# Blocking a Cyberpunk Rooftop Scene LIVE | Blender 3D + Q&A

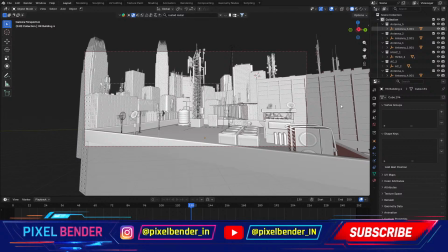75:44 I think the blocking looks good right now. There's no haze, no atmosphere, no lights, so it's a little dead looking, but we'll fix that in a while.
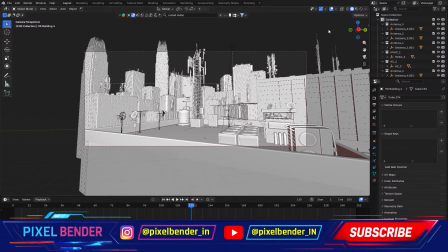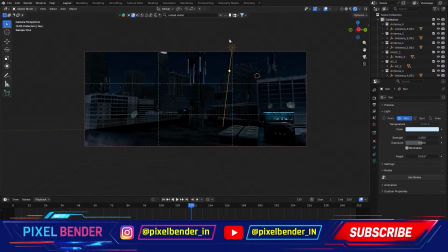76:06 I think there's a sun lamp over here which is making the lighting very flat. Or maybe actually it adds some ambient film. We'll make it a little bit darker on the blue side.
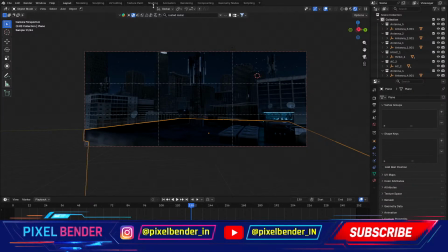76:24 And let me tweak the material and shading.
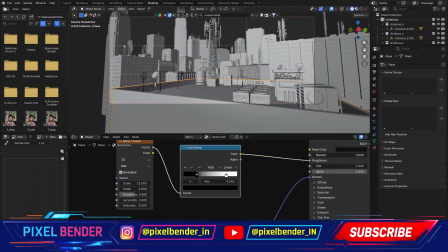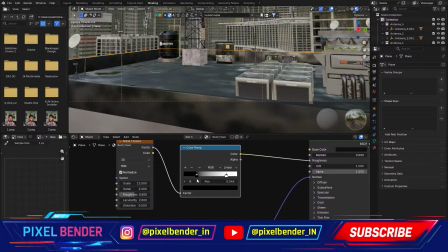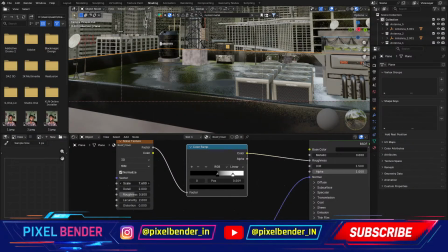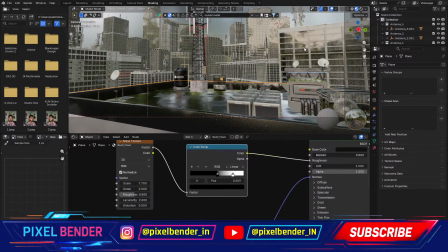76:49 Also, let's add some neon into the scene. It's not cyberpunk if it doesn't have any neon in it. Let's work on that.
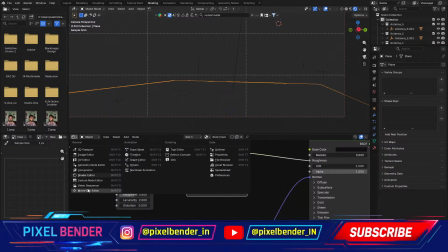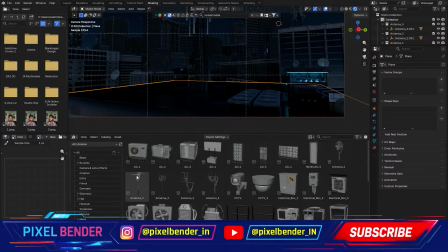77:11 I have some 2-3 neon signs. In the add section of my, okay, we have 4, so let's start adding them somewhere.
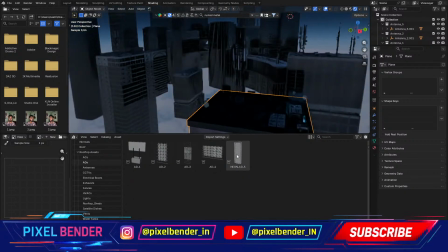77:25 Let me add the hotel neon ad right here.